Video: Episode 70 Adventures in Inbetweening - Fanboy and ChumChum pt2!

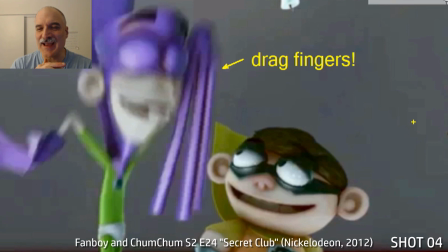That's why their capes are hanging up there. Drag those fingers out. Smash it up there.
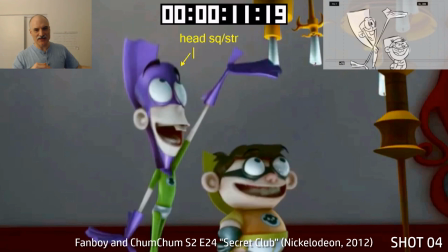Have the other arm go more slowly as it's going down, so we've got some overlap there.
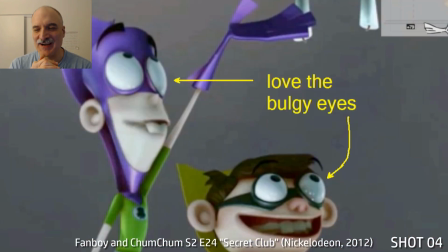Squash and stretch, drag that head. Bulgy eyes on these characters, and you can see all the different lights reflecting off the eyes there.
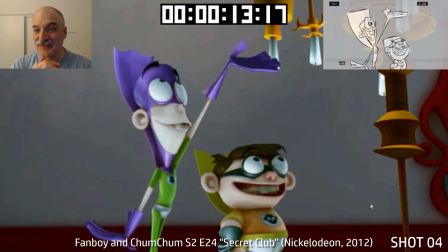It's just a ton of fun to work with these characters. Really pushing those poses, a big lip sync.
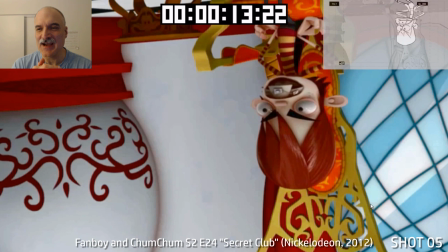Now Kyle's actually on the floor here, that's why he's upside down. He's going to do this big point towards the screen.
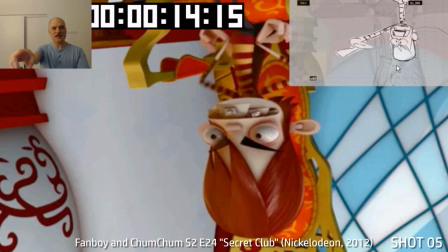So you can see this, the intention in the storyboards. It's like, yeah, he's pointing, okay, cool, but you know, we can go further.
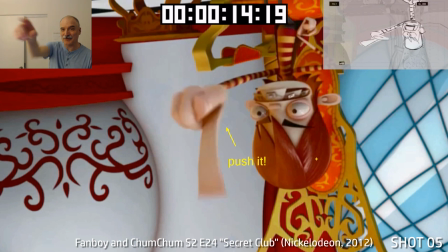We can really get that point close to camera. Drag that finger as he's coming forward.
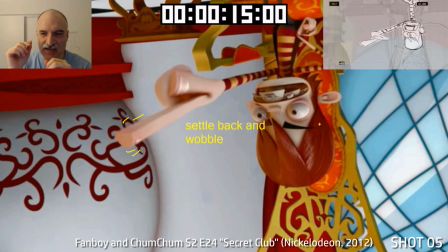Even more. Overshoot and settle back. A little bit of wobble on the finger there.
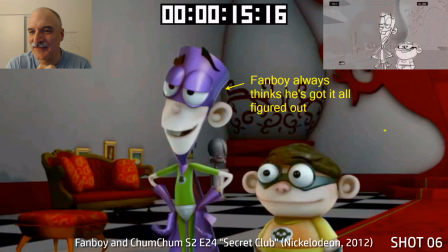Wonderful stuff that we had the chance to do on this show. Fanboy always is, yeah, I've got it all figured out. I know what's going on. You can see the boards. He's just got this unearned confidence. Big, great, goofy posing.
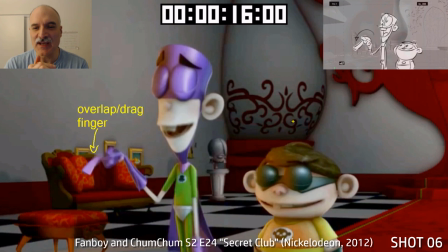Chum Chum's just like, yeah, everything's great. Reversing the elbow again. Yeah, get that finger overlapping and dragging.
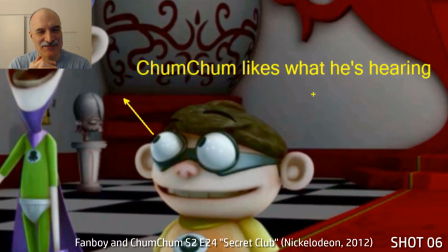Chum Chum is just looking up at Fanboy like, yeah, I like what you're saying.
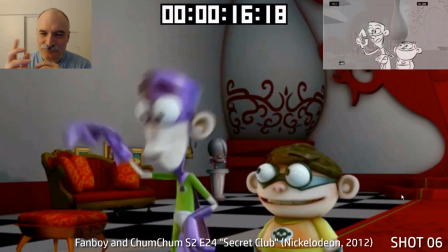Yeah, that's great. Fanboy's talking about this here.
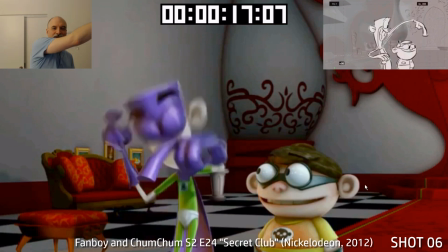We got the little thing that we're going to look at, and then he's going to go over here and point to the screen right of Chum Chum there.
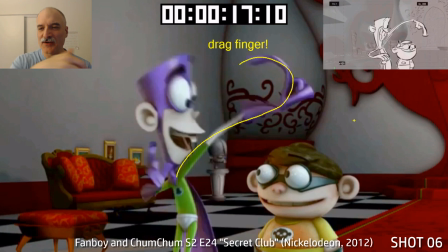Head down, drag the finger. Look at that line of action in the arm there.
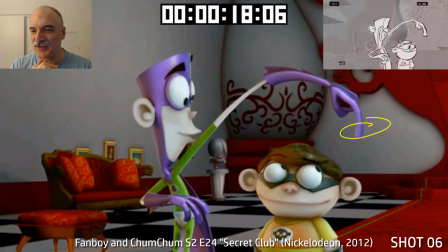Wave action follows through the arm. Chum Chum's eyes go up. Pupil's going to go over to the right with the finger swirling around.
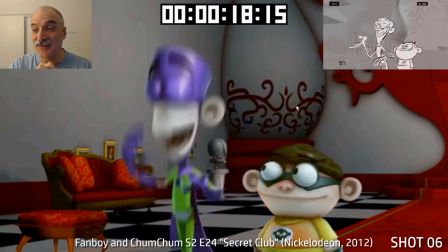Dragging the arm back in. Chum Chum's going to have a delayed reaction, of course, because he's watching what's happening.
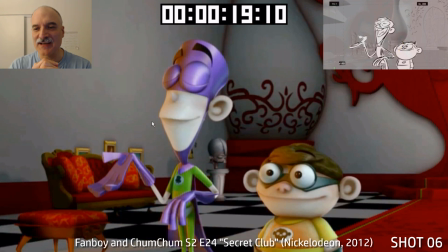It's got to happen first, and then Chum Chum's going to react second. And Fanboy rests his case.
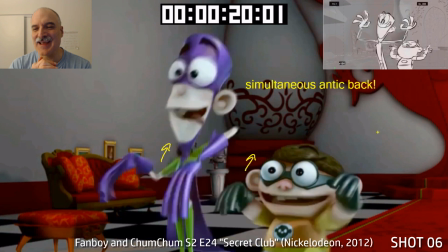Get that tongue out there, and now they're both going to simultaneously start back.
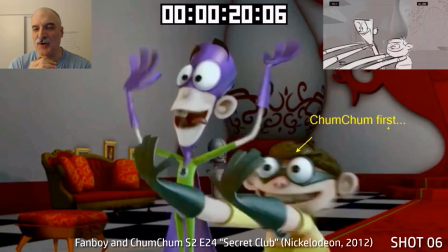Dragging those fingers. Chum Chum's a little bit smaller, so he can actually probably move faster.
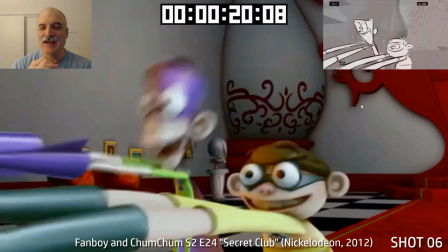That was my thought process for getting his arms out there first. And then we've got a boom boom with one arm's out, two arms out.
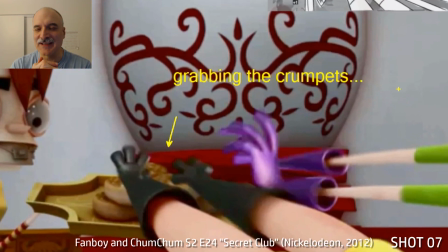The rigs were built for this. They were really friendly animator-wise for us to take the arms and stretch them out.
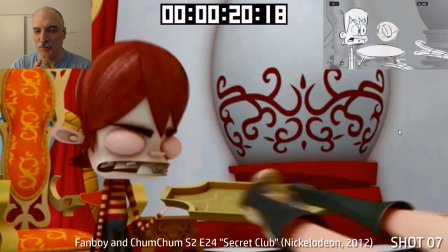It wasn't a ton of cheating or work to do that. It was all intentional.
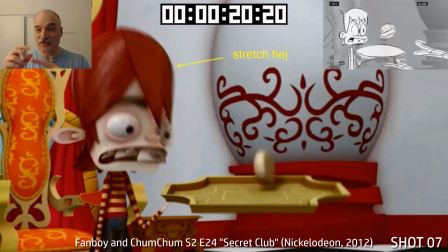So they're taking all these crumpets. There's one crumpet left. You can see the Kyle.
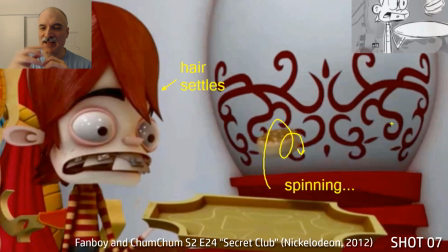Whoa, he's reacting. Popping that crumpet up there. It's going to be spinning in the air.
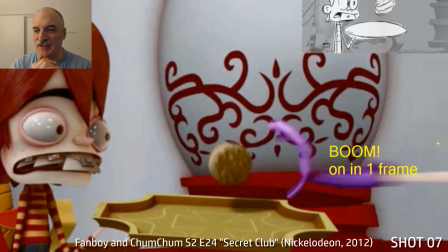Get some nice secondary motion on the hair. Here comes Fanboy's hand coming in.
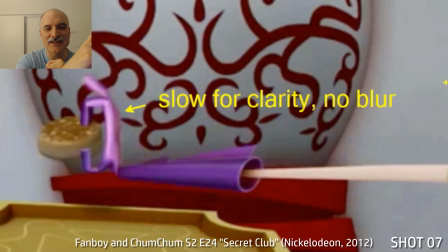Grab it. All blurred. And then we're just going to hold it there just for a couple frames, just so that blur can wear off.
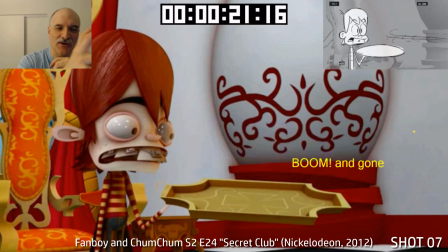And then we're going to zip him out again. So it's blur, clear, blur. Just nice contrast.
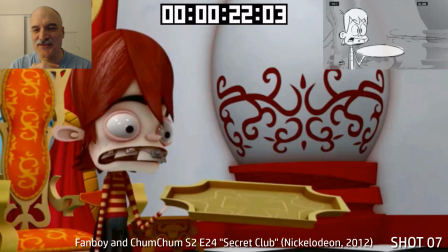And Kyle is, he's got all kinds of magical abilities, but he's still like, whoa, what just happened?
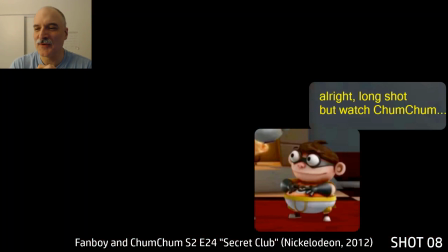Okay, this shot is like 12, 14 seconds long. Let's watch Chum Chum.
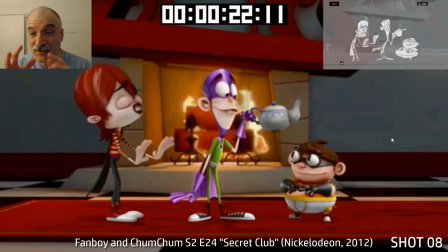He's the one we're going to come back to. But there's some really cool business going on between Kyle and Fanboy as well.
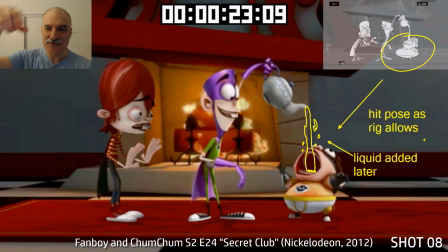So the whole thing is that Fanboy is going to be pouring this kettle into Chum Chum's mouth here.
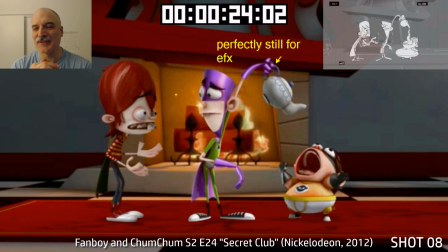And Chum Chum is gradually going to become waterlogged. We had to hold this kettle perfectly still the entire time for 12 seconds here, because that was so effects could line up to it eventually. Now, I've never seen the final effects on this.
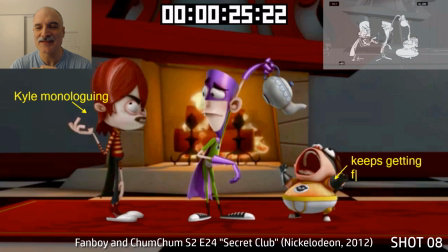I don't know how it all worked out, and I'd love to see it. I've been looking for it, and I can't find it so far.
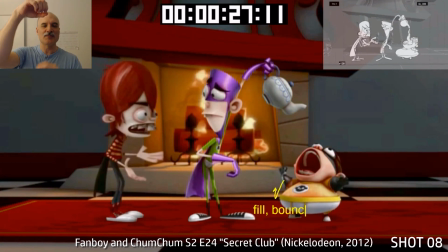But what I understood was if we move the kettle around, that would be a heck of a time for effects to deal with, so we just had to hold the kettle in one place,
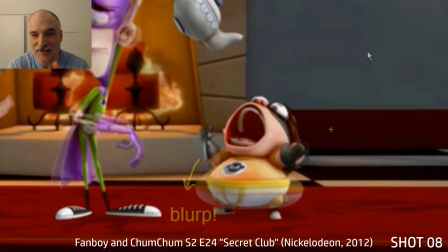and then all the liquid could come out. So we've got the liquid. I had to animate, so you can see Chum Chum here before and after.
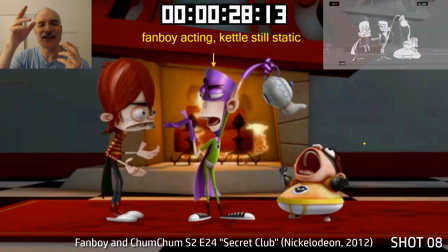I had to animate imagining this liquid was going to be flowing out into him.
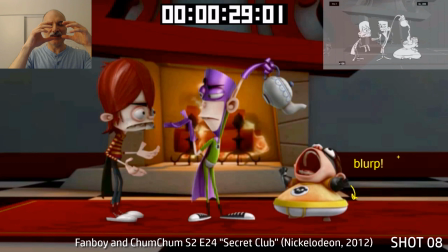So he's just got his mouth open, the liquid is coming down, and Chum Chum's going to go whoop, bloop, bloop, bloop, bloop.
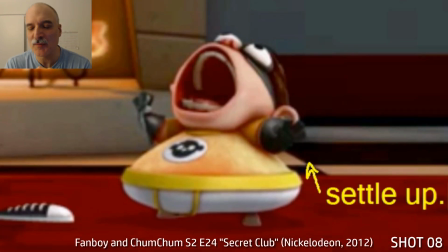A little bit wider, settling up every time.
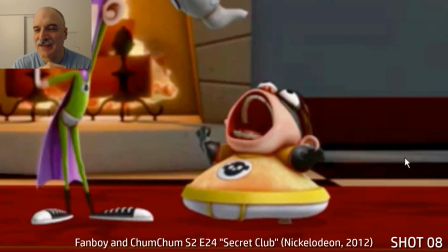So it goes bloop, bloop, bloop, as the tea or water or whatever it is.
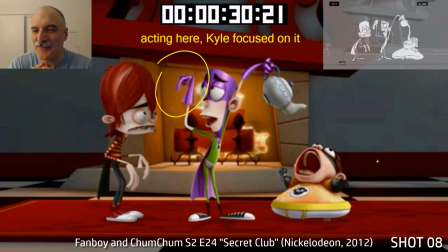I'm not even clear what it is.